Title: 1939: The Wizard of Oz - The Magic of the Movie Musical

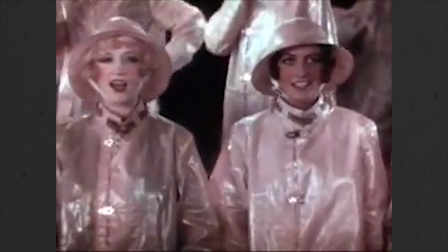The earliest musicals mainly took place within the setting of Broadway or musical theatre, giving the music a logical context within the plot.
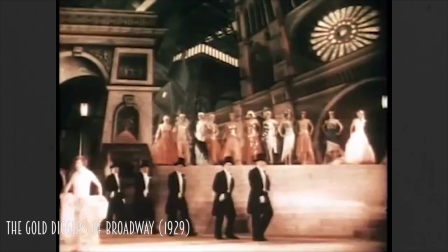It would be a few years before we would see film musicals operate the way that we see them today,
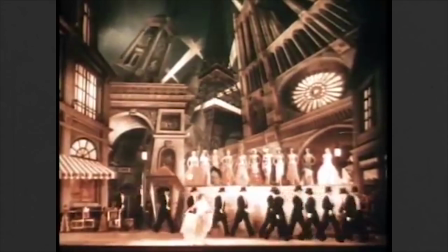with characters suddenly breaking from their world and bursting into song.
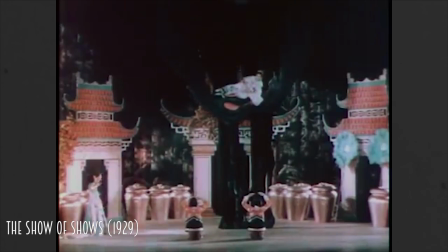The subverting of cinematic norms to that degree required a level of audience sophistication that was impossible at the dawning of the early talkies.
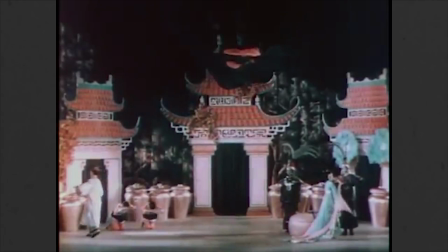Cinema goers had yet to develop a relationship to the medium of talking pictures.
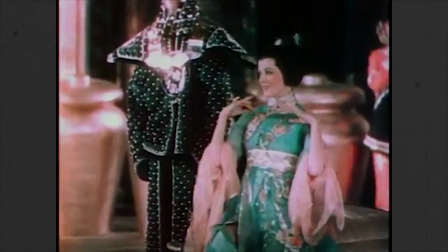In fact, the earliest talkies didn't even mix in non-diegetic sound, such as background music or sound effects,
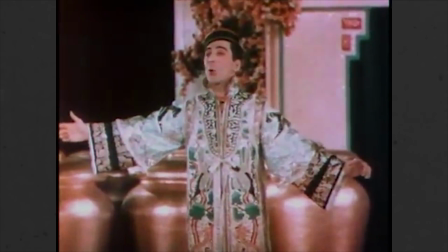a fear of confusing the audience with sounds emanating from unseen sources.
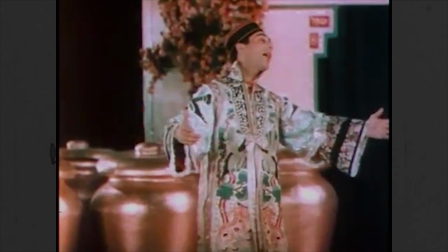Musicals would remain rigid and stage-bound until the late 1920s. The Broadway Melody became the first film to use a pre-recorded soundtrack,
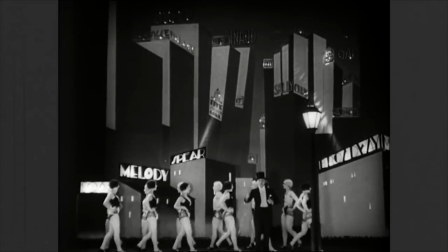allowing the camera to move around the set, giving the audience multiple angles on the action and choreography.
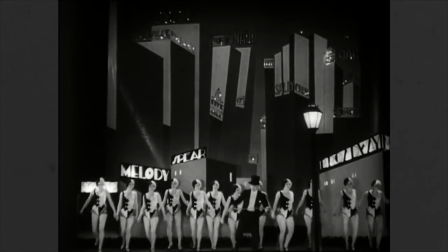Suddenly, we could go from a full view of the stage to a close-up of a performer's face,
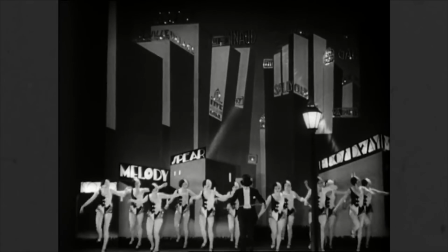allowing the cinema audience perspectives that would be impossible in a theatre. Up until this point, musicals would be stage-bound,
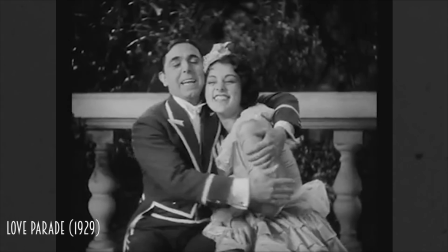but it wouldn't be long before this newfound freedom of the production track allowed the film musical to develop one of its most recognisable tropes,
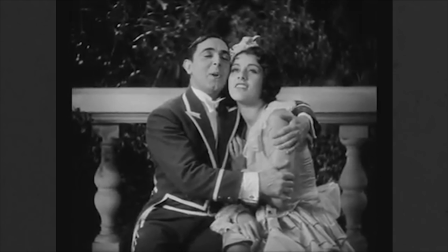the spontaneous breaking into song and dance by the characters. Ernst Lubitsch's first talking picture, Love Parade from 1929, was also one of the first musicals to take its characters off the stage and into the world.
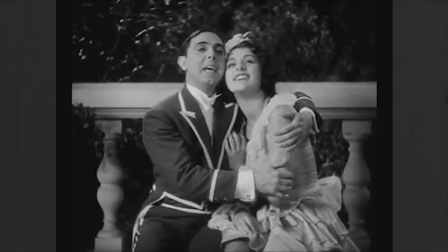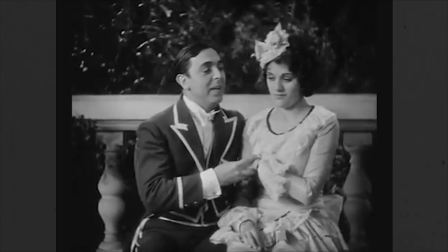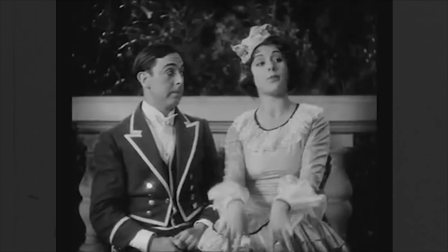integrating the music into the plot and taking the musical one giant step closer to the magic it would see in its golden age.
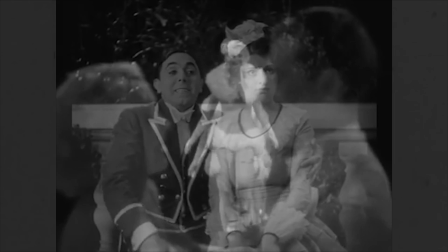In 1933, three landmark musicals choreographed by Bugsby Berkeley would push the roving camera even further.
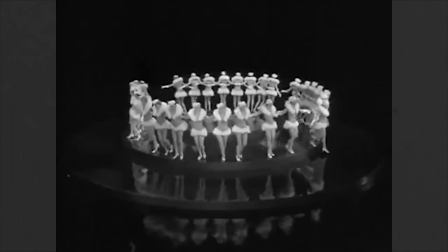Berkeley was known for his hugely elaborate and sometimes surreal dance sequences.
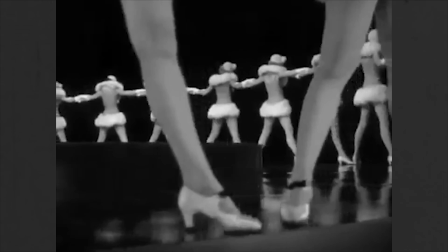Instead of choreographing for the perspective of the stage to an audience,
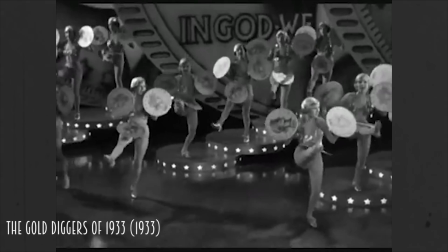he designed his dances for the camera, often starting on a stage but then moving around rooms with close-ups,
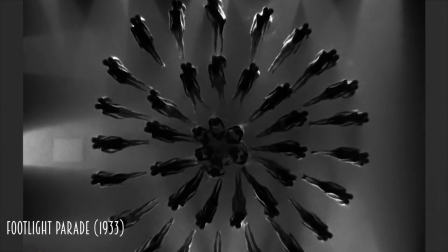pans and aerial shots that revealed geometric shapes that would have been invisible to a theatre audience and could only be captured by
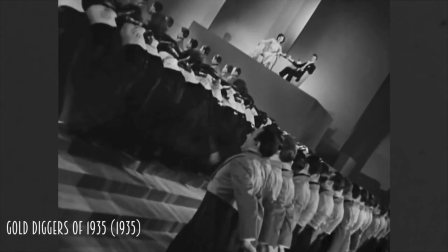the lens of a camera. Throughout the 1930s, the musical would move in and out of popularity.
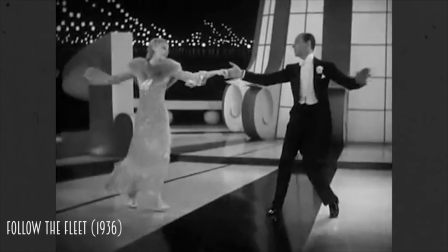The rise of superstar dance teams like Fred Astaire and Ginger Rogers helped push the musicals farther and farther into this magical space.
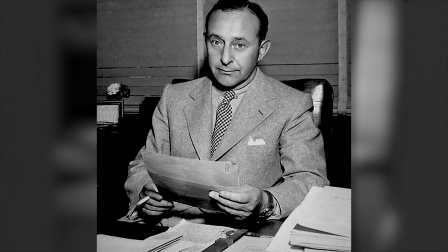But it was really producer Arthur Freed who would help elevate the musical into its golden age, with his first film, The Wizard of Oz.
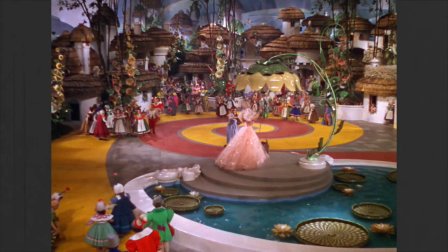Freed's approach to the musical was an organic one,
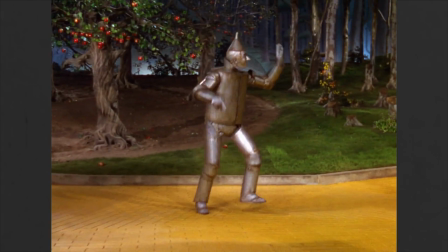having the musical numbers emanate from the plot of the film, balancing the music with the narrative and the themes.
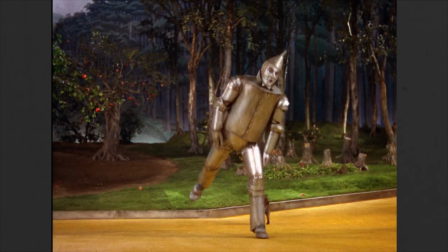This is evident in the structure of The Wizard of Oz. The film is very episodic, with the majority of the story taking place in small vignettes, establishing Dorothy's home life,
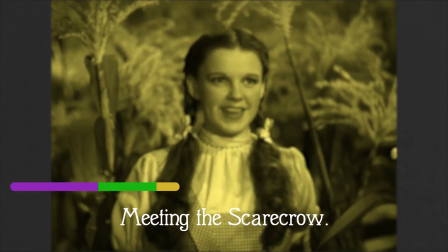her arrival in Oz, meeting the major characters, accepting and then finishing a quest, and finally returning home.
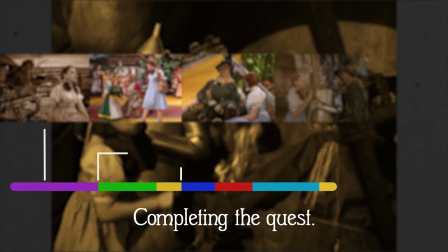But each of these episodes are strung together with a musical number that either reveals a character's primary motivation or
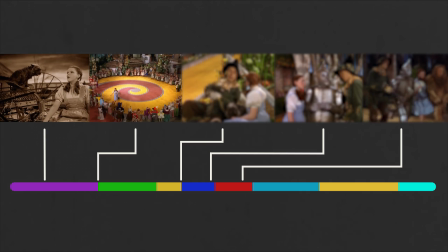advances the plot.
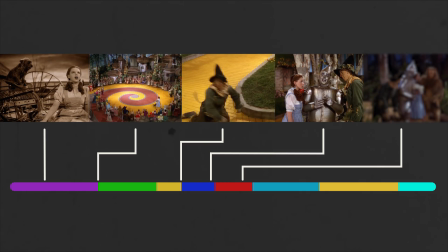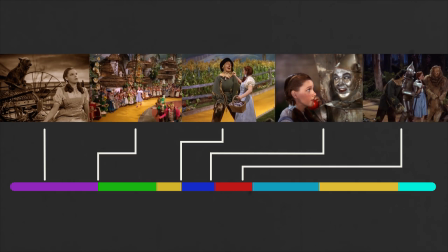For the first time in cinema, the musical numbers are completely integrated into the story.
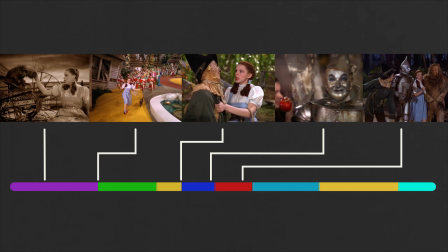They reveal new information about the characters in the world that we don't get any other way. Removing the music would destroy all logic and structure from the narrative. But the music in The Wizard of Oz serves a higher purpose.
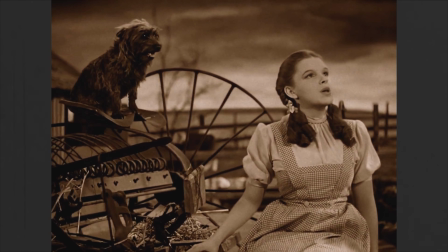Even before Dorothy reaches the land of Oz,
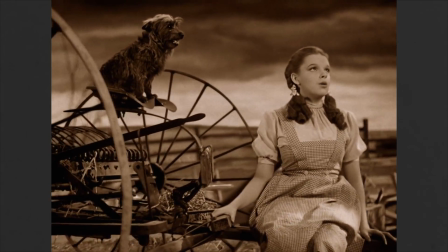she breaks from the diegesis and internal logic of the world in order to communicate her feelings directly to the audience.